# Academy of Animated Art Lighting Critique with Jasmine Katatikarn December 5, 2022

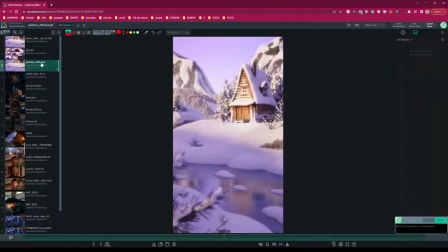245s
And it's essentially just like putting a blurred, if you're using Nuke, there's actually like a diffusion type glow formula that you could use. But really, essentially, you can use anything. I did mine in Photoshop. I had a layer that,
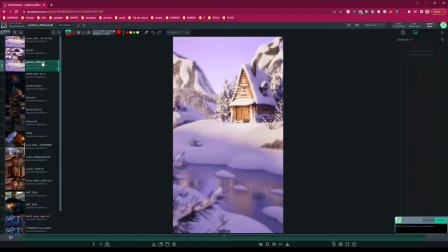263s
I blurred, and then I comped it back on top as, I forget now if it was light in a screen, but then also adjusted the opacity, so it's just a subtle thing. And it gives you this nice diffuse feeling, and also if you see it, like,
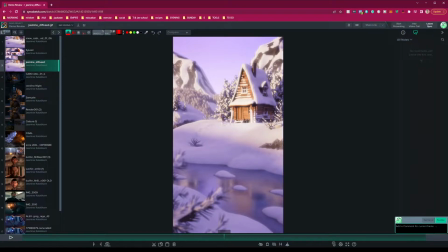280s
softens up these shadows here that I was just already talking about.
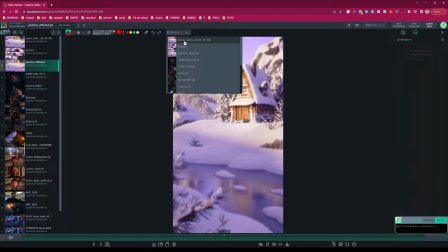284s
So if I put this side by side with your original, I mean,
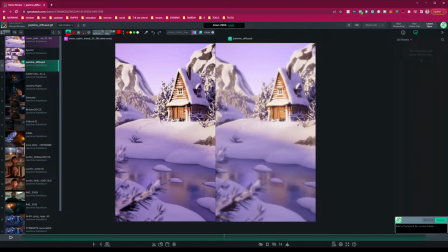289s
this is purely a comp thing, but you can already see that it's closer to your reference. Like if I put down the diffused version,
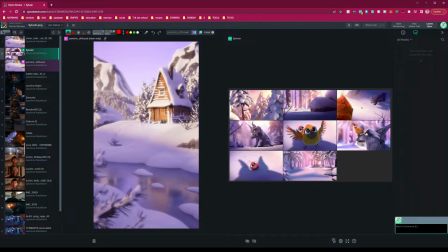301s
next to the reference, it's already feeling more like these shots over here, right? So that's the key thing. I think just doing that will really like bring this much closer. But I do also think look into those notes I said previously. Look at the shadow levels here.
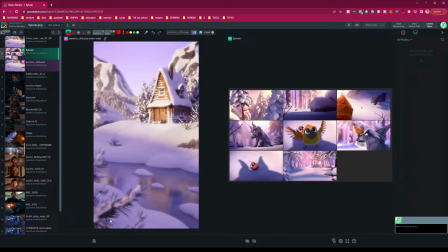320s
It'd be great to kind of get that depth here, especially in the foreground. Like this could afford it as well. Yeah. But overall, I think it's great. I can't wait to see the updates on this one.
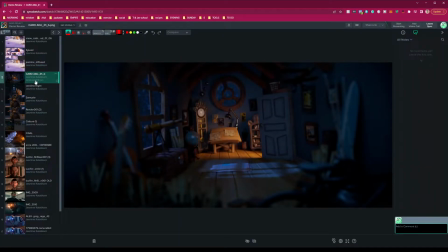334s
So great job. Next, let's go to Carolina, who submitted this attic shot, which I love this scene.
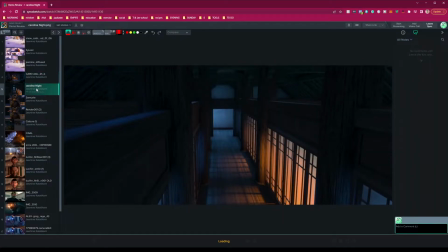342s
It's one of my favorite scenes that the students work on. And let's look at next to your reference.
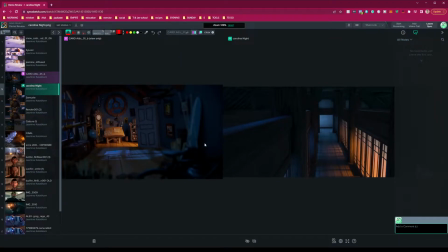350s
So I love the play of the warm and cool colors here and in your reference.
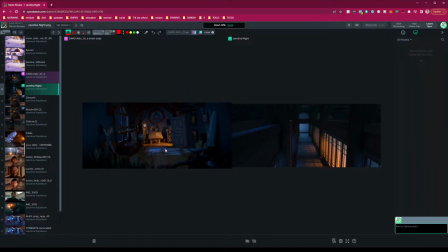357s
And you're definitely achieving that. You're doing a great job of, balancing the warm from the door, getting the cool from the sky, from the outside windows.
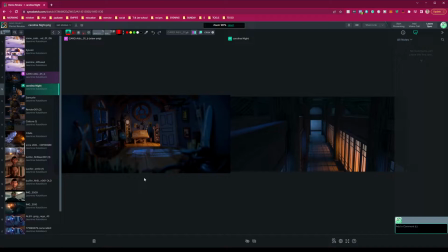371s
A couple things I'll say to bring it, even further than this iteration is,
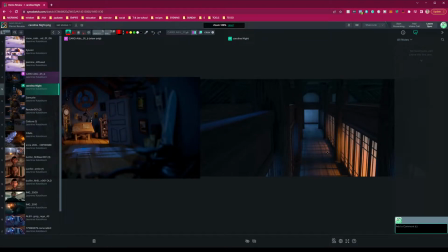379s
I think, like, one of the things I noticed in your reference, which I think is so lovely, is look how it's so subtle, like, how it blends from warm to cool, and that's nice kind of natural gradient, and there's no, like,
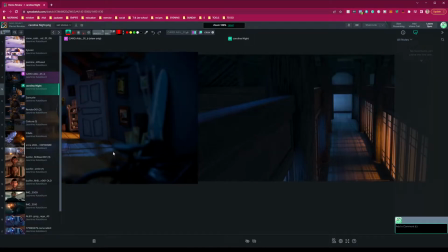396s
sharp edges, where in contrast, if I look at yours right now,
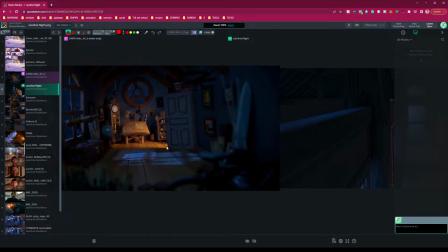405s
I'm seeing like very distinct lines, like outlines. There's no
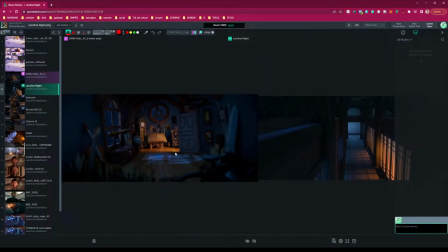414s
feathering on this, and it's also very intense, right? The light that's coming through, super strong, and it also doesn't leave much for fall off.
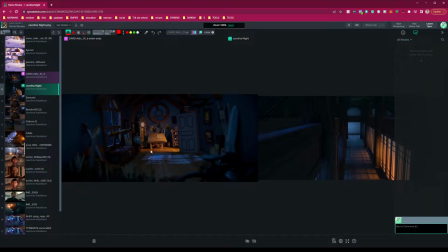427s
There's a little bit of fall off, but it's just so strong that I'm not feeling that fall off as much as like here. It's like nice and subtle, and it does fall off into the cool. So one of the things to kind of help bring it to the next level, I thought, for yours was,
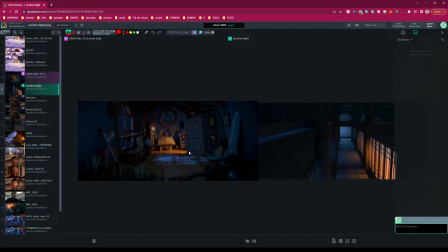445s
what if we were to, one, creep this door open just slightly, a little bit more, and then play with this kind of blending between the warm and the cool light,
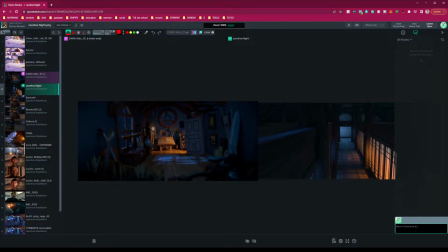456s
but then also super softening, so you get this nice softness between the shadow areas and the light. I think that would be really nice to, bring it to the next level.
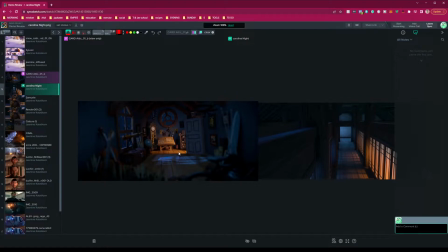472s
I would tone down this warm color especially, and I'd look at the saturation. I think the saturation is close, but I think this one might be overly saturated a touch, so check the saturation levels when you bring it down, and definitely work on that like nice kind of
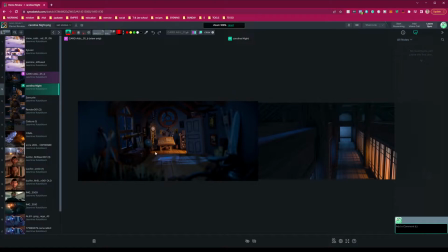492s
grad tone here.